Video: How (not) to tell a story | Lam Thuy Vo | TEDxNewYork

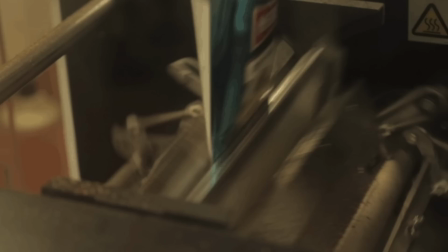260s
and how do you tell the story this is what we did isn't
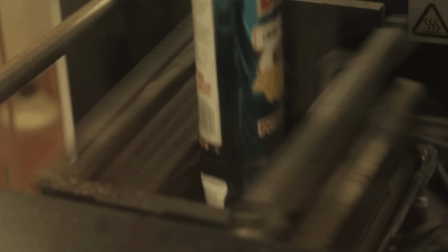266s
it so much more powerful and mesmerizing to see this than to hear me jabber on and on
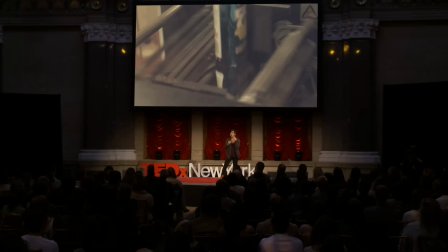272s
about it this is video at its best showing you not telling you and was even better to encapsulate an infinitely repetitive motion an infinitely repetitive process than to use the infinitely repetitive animated GIF to tell the story.
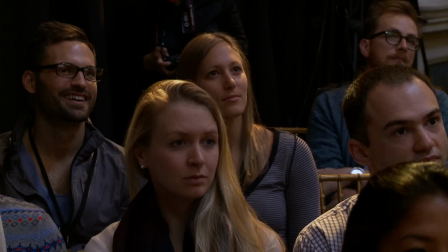290s
The next example I want to bring to you is one that hopefully exemplifies how you can combine various media to tell a story. There's not always a precedent for the medium and the format that you want to use to tell the story. And so there was this company in Berkeley, California, they're called Pitch Interactive, and they wanted to tell the story of drone strikes. Basically, the 21st century has seen the U.S. move further and further away from human warfare and closer and closer to using robots and machines to wage our wars. And the problem with that is that there are no witnesses to really tell you about these stories, right? There are no cameras to record what's happening. There are no soldiers to report back the stories of the people who died. And it's still such an incredible and important story because the numbers are going up of people who died of drone strikes. There's no oversight, and we're using them more and more. So how do you tell this story, which is essentially a very dry number story, but actually about human beings?
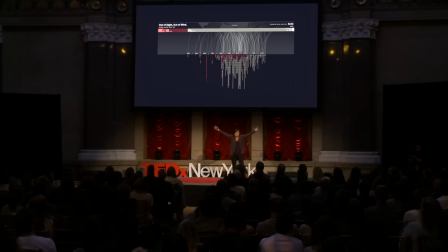359s
Well, done well, an interactive graphic or a graphic like this, a data visualization, gives you an instantaneous understanding of a larger issue, right?
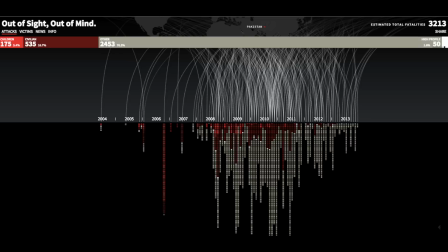368s
You look at these lines, each one representing a drone attack, and you can see how that just accelerated over time. But what's missing here is really the element of chronology of time, again, of things accelerating. And what the storytellers decided to do was to combine a data visualization with animation the moving image so
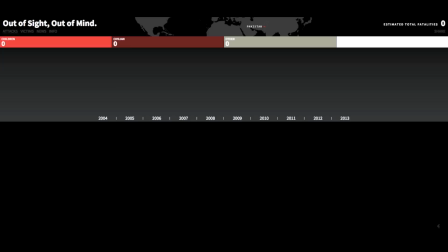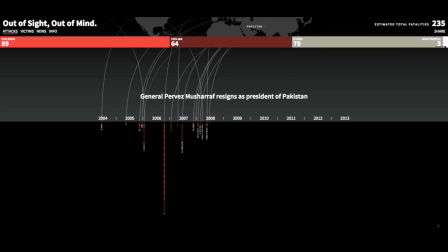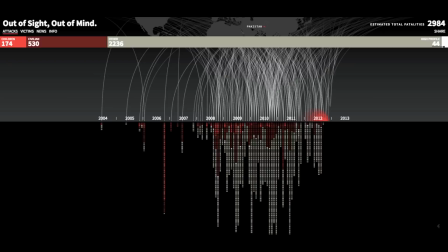here is a lovely illustration of how three different media design
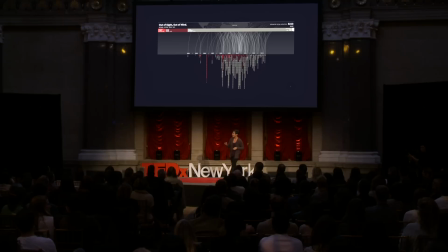426s
interactive chart and animation came together to bend to the stories will and tell tell the story in the best way possible right and what's even better is that this medium tells the story in a way that no other medium really could for example someone who has 30 seconds of time might look at this graphic and get one layer of understanding, and they get an instantaneous understanding of how the use of drone strikes has increased over time. Someone who has maybe three minutes will be able to look at the animation and get more from it, and get an understanding of how the historical context led to more and more drone strikes.
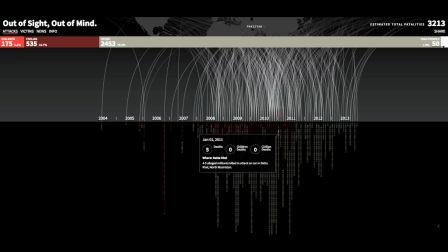465s
And then the person who has maybe 30 minutes, they will be able to explore each individual attack and see who died, how many people died, how many children died, how many civilians died, right?
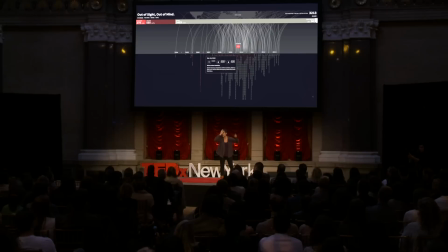477s
And so through interaction, what you do with this graphic is you discover more and more layers to the story. You get sucked in by the very first thing, the larger graphic. Then you get more and more understandings through the historical context. And then in the end, if you really want to, you can really delve deep into it.
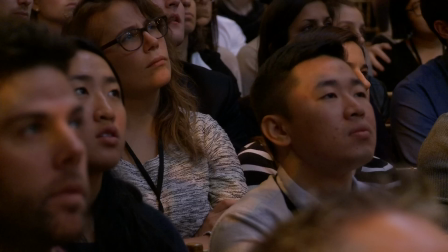495s
And the last example that I want to talk to you about hopefully shows you how laid back and hands off interactive storytelling can be without losing its emotional power.